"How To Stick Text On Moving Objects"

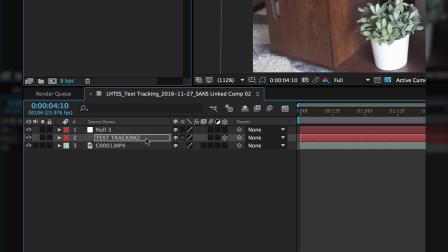[4:08]
So what we're gonna do is we're gonna turn on the 3D layer on the text. So what that allows you to do, if you hit R on the keyboard, it'll bring up your rotation information.
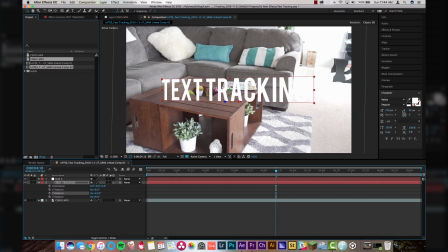[4:17]
And you can kind of just start rotating this in a way that makes sense that it would be sitting on the table. So I'll actually scale this down a little bit as well. And I'm just gonna start playing with the rotation until I get something that I think looks pretty good.
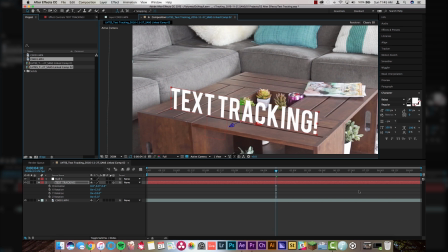[4:32]
All right, that's looking pretty cool. Looking pretty good there. Looks like it's actually sitting on the table, which is exactly what we want. Now, in my example, I actually had a shadow that was coming off the back of the text just to give it a little bit more realism. So what I'm gonna do is I'm gonna duplicate this layer, change the text color to black.
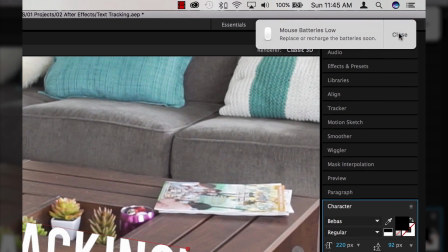[4:51]
Oh no, mouse batteries are low. Hopefully we can do this without it dying. Okay.
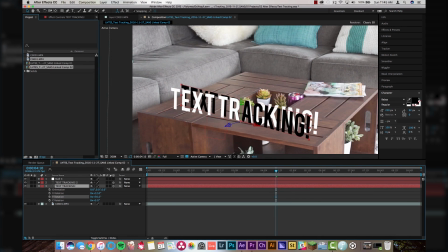[4:55]
And then what I'm gonna do is I'm gonna rotate this bottom layer down flat onto the table so that it looks like it could possibly be a shadow. So again, this is not an exact science. You will have to just kind of play with this until you get something that you think looks good. So maybe something like that. That looks kind of good.
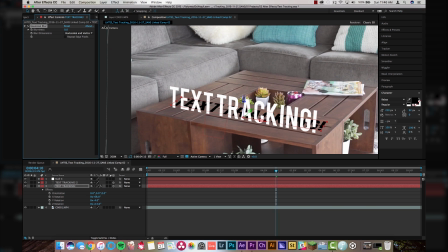[5:13]
And then what we're gonna do is we're gonna apply a blur to the text track, the shadow track at least, so it actually looks more like a shadow. So maybe we'll give it a 20% blur here. And then I'm going to click on the layer, hit T for opacity.
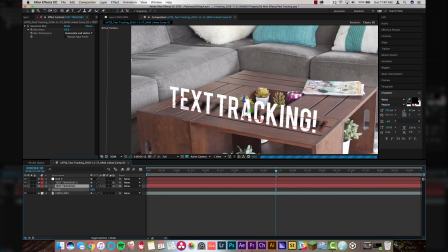[5:29]
I don't know why T is opacity. That makes no sense at all. And then we're going to just lower the opacity down to, let's say 40%. So now if we toggle this layer on and off, it is actually giving it some text. It's giving it some depth. So the text looks like it's standing up and it's casting a shadow on the table, which is what we want.
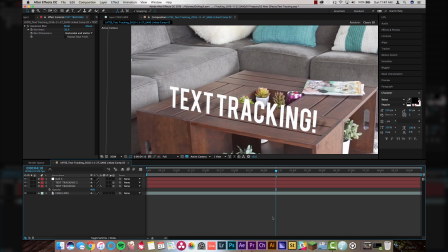[5:44]
Now, do not move your playhead during this time because then your text is not tracked to the null object yet. So before we do anything, let's quickly select these two layers.
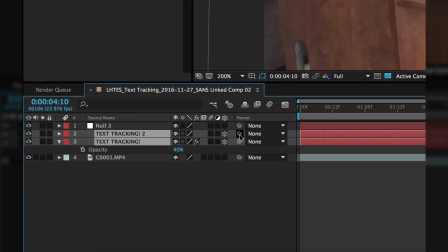[5:53]
So if you click on a layer and hold down shift, you can select multiple layers at the same time, then grab this little pick whip thing and you're just gonna drag and drop it right onto null three. And that's gonna tell these text layers to be looking to your null object for the tracking data so
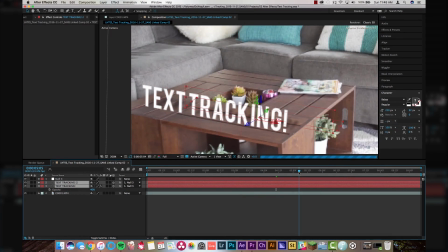[6:06]
that the text moves along with all of your tracking information that we just did previously.
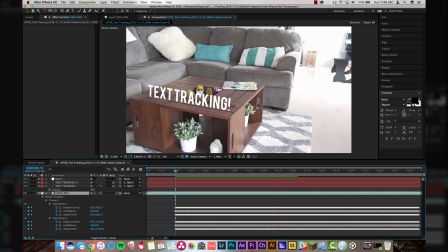[6:12]
So now if we were to render this or just play it through, you see that the text is now tracking to the table, which we did earlier, and it looks pretty clean, which is awesome. So you wanna get your text looking awesome in the frame environmentally with the shadows and everything before you do any animation at all. That way it pretty much guarantees that you don't have to step back or like double back on all of your efforts.
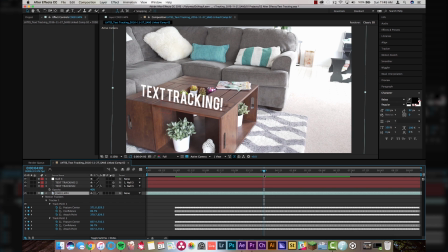[6:31]
So now that this tracking is looking pretty good, what we're gonna do is we're gonna come in here and in about 4 seconds in, I'm gonna come up to effects and presets and I'm gonna type in typewriter. And if you just drag this typewriter effect onto your text on both layers,
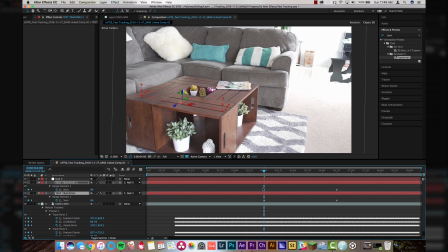[6:46]
and you select both, hold down shift, select both and hit U on the keyboard, it will bring up all the points that are animated on your text.
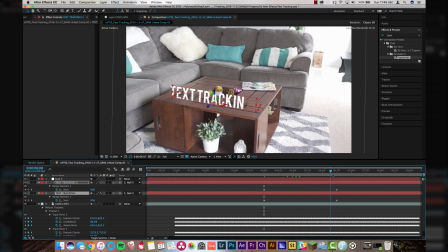[6:54]
So now you see the text will start animating in typewriter letter by letter as it moves across the frame, which is pretty cool.
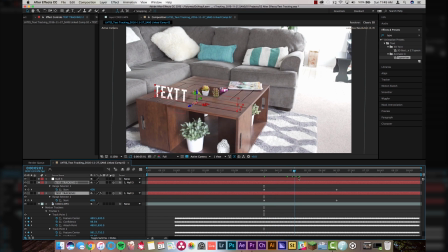[7:02]
But I think that this is a little bit too long, so I'm just gonna grab these keyframes and I'm just gonna drag them over a little bit closer so that the text animates in a little bit quicker.
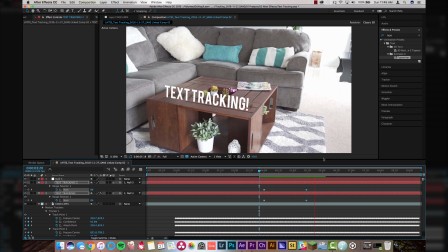[7:13]
And as you see, it's animating our shadow and our text at the exact same time, just to give it that little bit of added realism there.
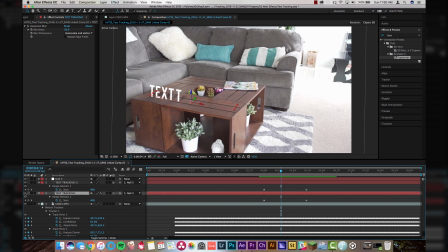[7:20]
If I were to mute the shadow layer, I'll tell you, the shadow layers are really important. If I were to mute this, it just doesn't look as good. It doesn't look like it actually belongs in the frame, but as soon as you add that shadow, it just gives it a whole new level of, you know, actual realism, so to speak. I know it's not actually real, but it looks better. All right, guys, I hope this lesson was useful to some of you. I know it moved a little bit fast, but there are just a couple things to remember. Number one, when you start your motion tracking, make sure that you're tracking an area of high contrast. That means that there's an area of light and an area of dark, and that little area has to stay in the frame the entire time or else it's not gonna work very well. Number two, if you're using two tracking points like we did today, make sure that those two tracking points are on the same plane. In this case, it was the top of the coffee table. Number three, design your frame first. Make sure that it looks good in the frame, that it looks like what you wanted. Add your shadows, make sure it looks environmental and awesome before you tag it to your null object and before you animate. And number four is just have fun and experiment.